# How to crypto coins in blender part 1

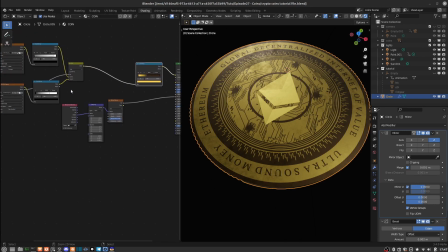800s
And then the last thing I'm going to do to just finish the texturing part. In fact, actually, before I do that, now that we have this texture in place,
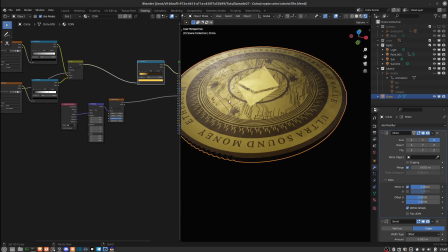808s
we can use the texture that we now have to kind of add a bit more detail to the physical model of the coin.
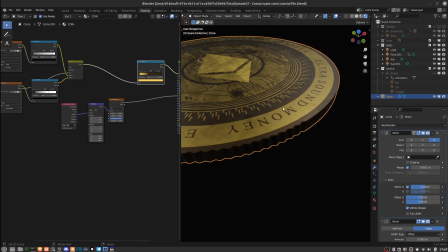818s
I say physical, but yeah, to the actual model of the coin.
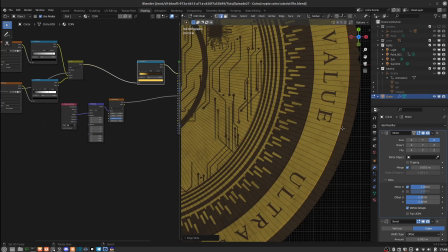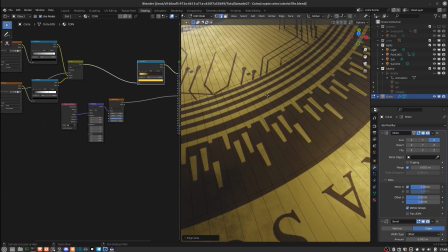831s
Then with those edge loops in place, you could go in and add a lot more of them depending on the amount of detail you want to add.
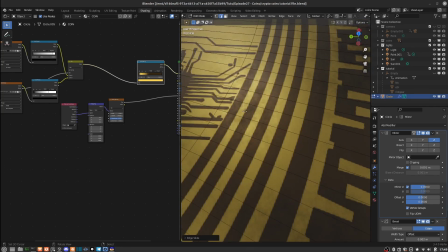838s
So maybe you could add more edge loops for all these details in the textures here, these thin strips. But for the purposes of the tutorial, I think this is enough just to demonstrate.
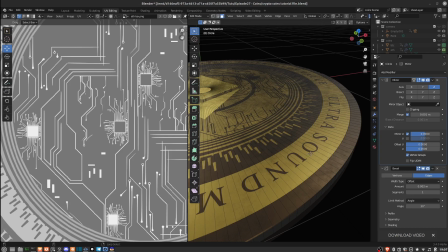854s
I'm now just going to select this face loop. This loop of faces and this loop of faces, and that's central face.
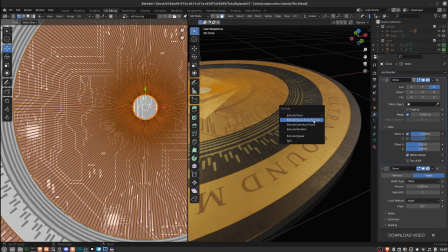864s
And then I'll just hit Control E and then extrude them along normals so that I can just inset those faces a bit. That just adds a bit more
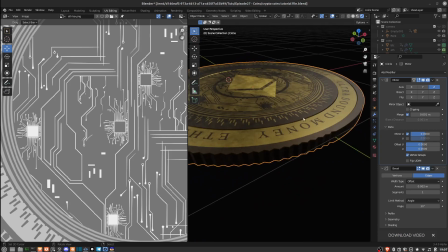877s
detail to the model, and then the edges can catch that light and just make the model pop a lot more.
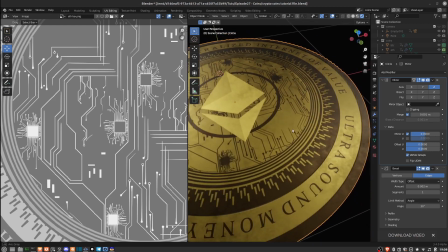883s
And you can go ahead and just do that for, depending on the texture that you're using,
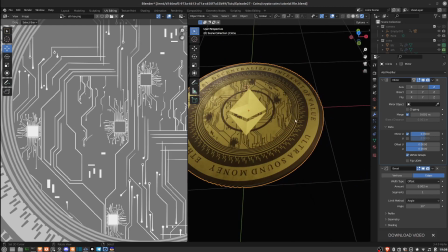889s
add some more detail to the actual model of the coin.
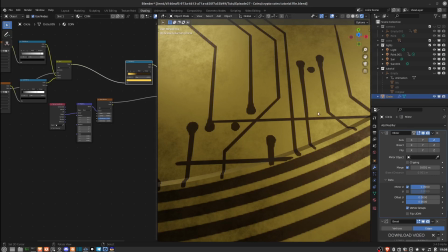893s
And then the last thing we'll do in the shading tab is just use now the texture to
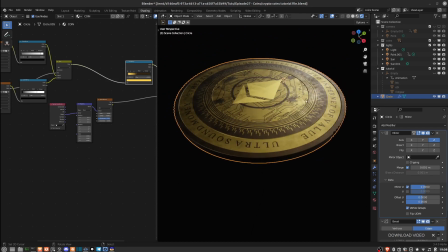900s
simulate detail, to simulate bumps, to simulate geometry, that difference in height in the geometry of the coin.
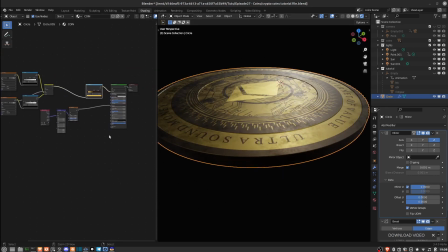908s
So I'll take these textures that we've created. So from the combined texture of the coin and the logo, I'll take the output from here.
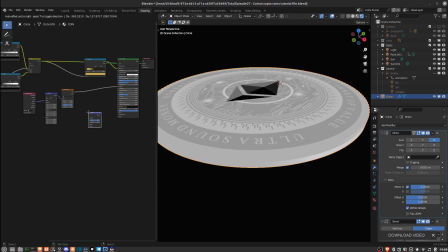918s
I'll add a node, vector, bump node, and then just take this and plug this into the height, and then plug this into the normal of the principal shader. And you can see we have that.
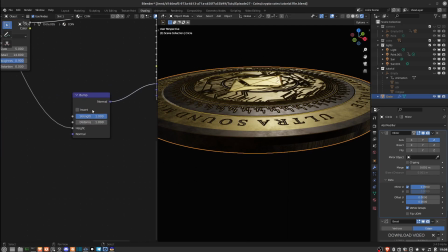937s
So I'll just zoom in here and invert that height. And then I'll come here and reduce that strength so that it's not so exaggerated and ugly looking.
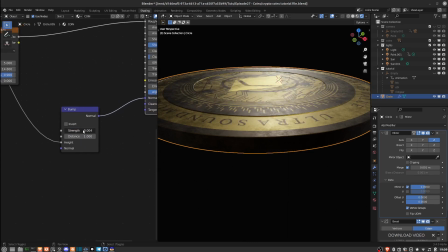953s
You just want something like that.
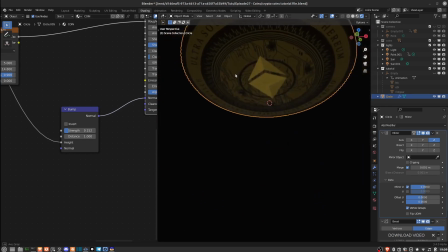963s
So really, really cool.
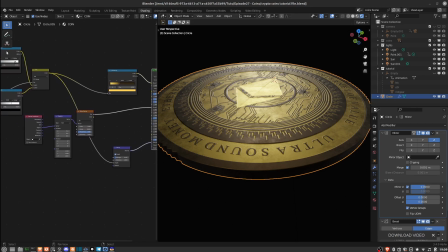970s
I'm also going to add a color ramp on the noise texture that feeds into the roughness so that we can also play around with this.
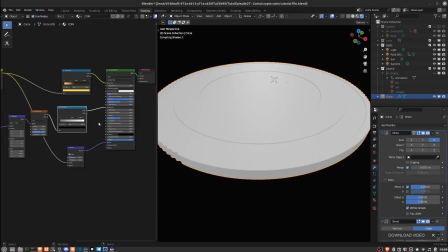978s
And
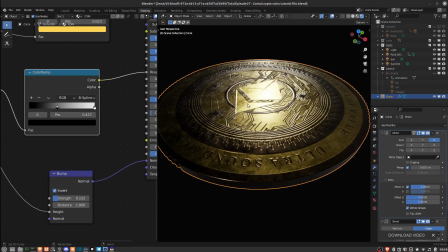982s
I like to have it really metallic.
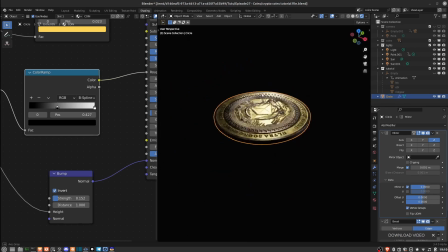985s
That way, the reflections that are cast from the surface of the coin, when you add the bloom,
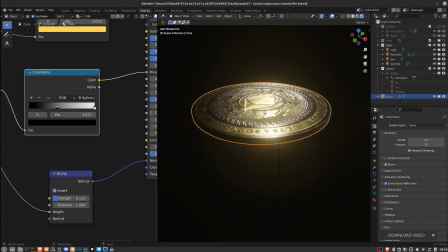992s
it really makes it look super, super nice. And then you can take that bloom pass when you're rendering and do some nice things with it to, you know, have a very interesting looking render.
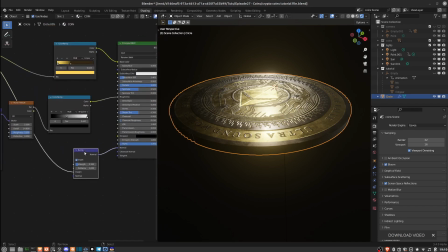1008s
And then one more thing that you can do also, you can add, let's say, the same way we've used the bump from this output into here, you can also,
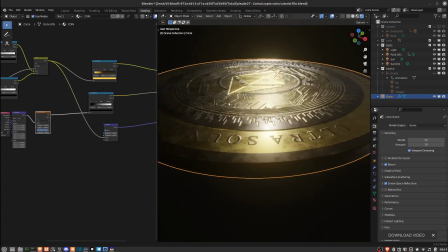1025s
depending on how old you want the coin to look, the roughness that we've added into the reflections, you can also use that detail and plug that to have, to simulate roughness on the surface of the geometry. So let's just go ahead and do that.